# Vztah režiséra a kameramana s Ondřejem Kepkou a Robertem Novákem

Protože postava jako jinak hraje jako v celku, jinak hraje jako v nějakém polocelku a jinak se hraje, když jako divák vidí jako obličej, mimiku, oči a vlastně jakoby začne ten záběr být jako intimnější.
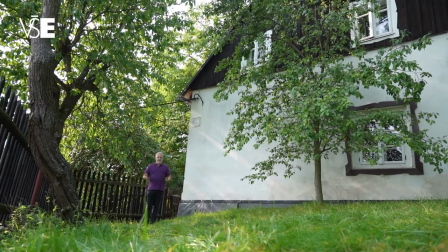Že? Teď vidíte mě v takzvaně velkém celku.
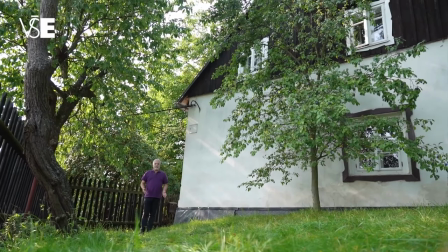V podstatě se ještě ztrácím, jsem vlastně součást velkého prostředí.
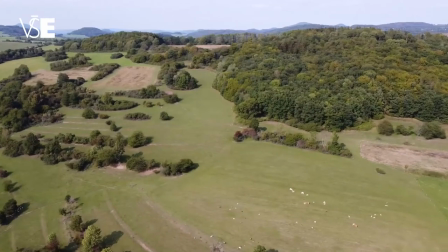Typickým velkým celkem ovšem bývají záběry jako
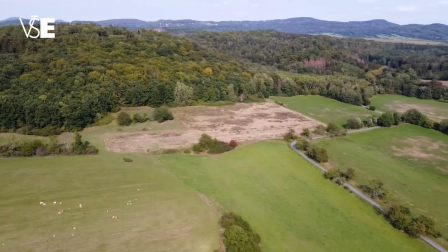70 indiánů běží po prérii nebo velká tanková bitva u Kurska a podobně.
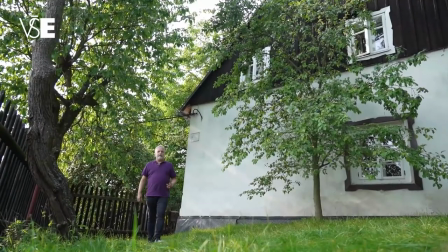Klasičtějším už záběrem je celek. Jak vidíte, já se do něj dostávám v podstatě svým vlastním pohybem.
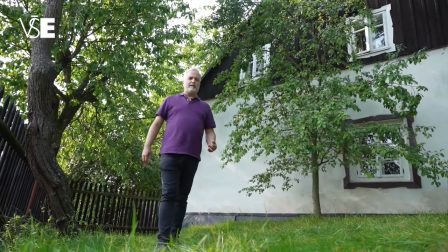Tady zhruba asi tak nějak by měl být celek.
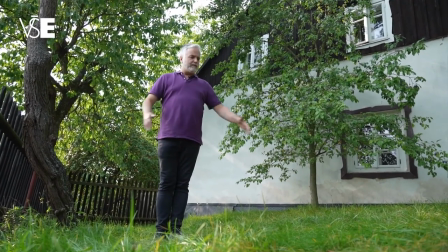To znamená, celá postava je v záběru, ale už může nás být samozřejmě víc, ale už o moc ne víc než pouze ta celá postava.
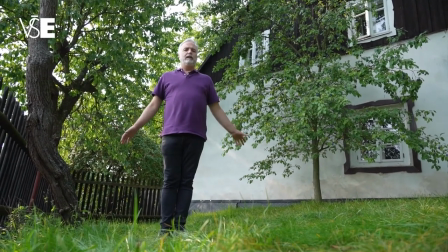To jsou celky.
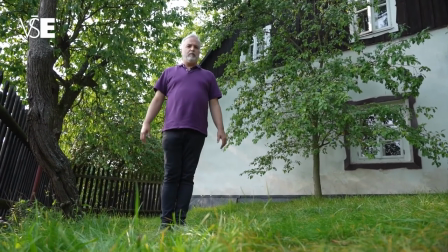Samozřejmě celek může být třeba 5 žáků sedících ve třídě nebo fronta čekajících na vlakovém nádraží a podobně.
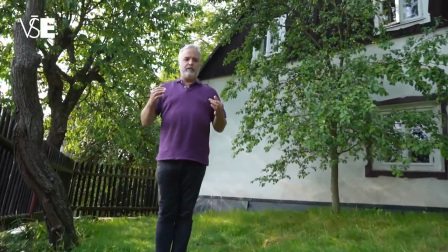Nejběžnějším záběrem, takovým středním záběrem je polocelek.
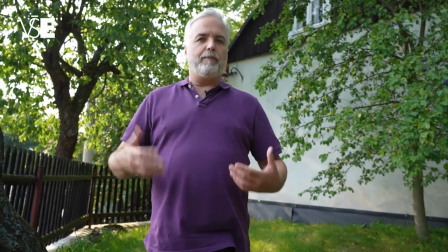To znamená do pasu zhruba plus minus, polocelek může nás být zase víc, 2, 3,
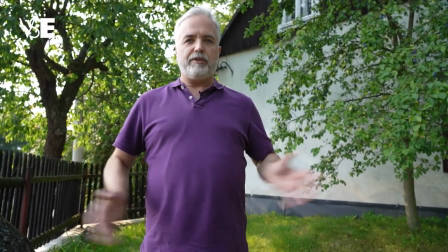4 a tam už se vlastně vyrovnává poměr toho prostředí, ještě víme, kde jsme, ještě nemůžeme tvrdit, že teď jsme na horách v zimě,
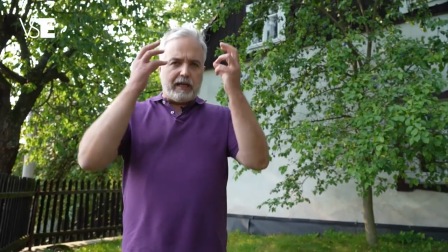ale zároveň už já jako mohu svoji,
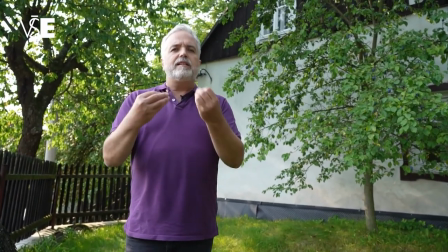řekněme, mimikou, svými gesty víc zahrát než v tom velkém celku nebo tom celku.
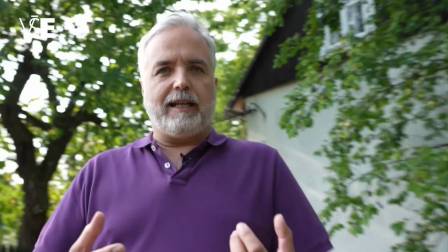No a pokud už potřebuji vyjádřit emoce, tak kameraman musí udělat záběr, kterému se říká polodetail.
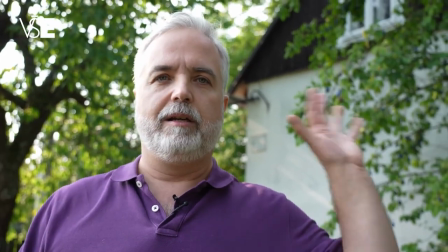Tam by ještě byla varianta dvojpolodetail, že by tady třeba, nebo tady stála druhá osoba.
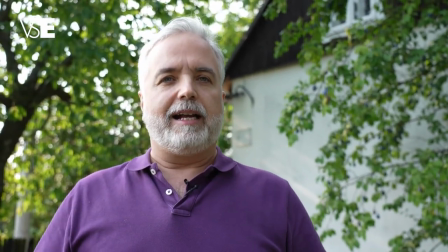To je bysta, ramena a tvář. Klasický detail, tady se to často plete s tím polodetailem, je opravdu
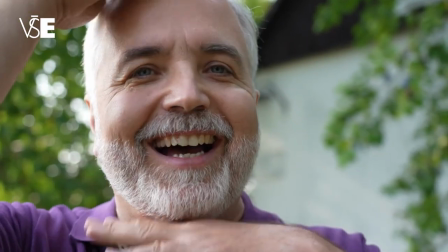téměř useklá celá tvář. Jo? To znamená, už by tam neměly být vidět ramena.
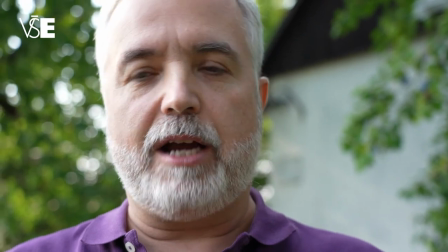No a potom ještě nejbližším záběrem, a ten si ukážeme prostřihem, je takzvaně velký detail,
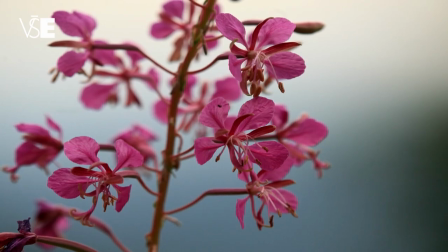což může být třeba oko, nebo chlup na nose, anebo třeba malý brouček, který leze po nějaké květině.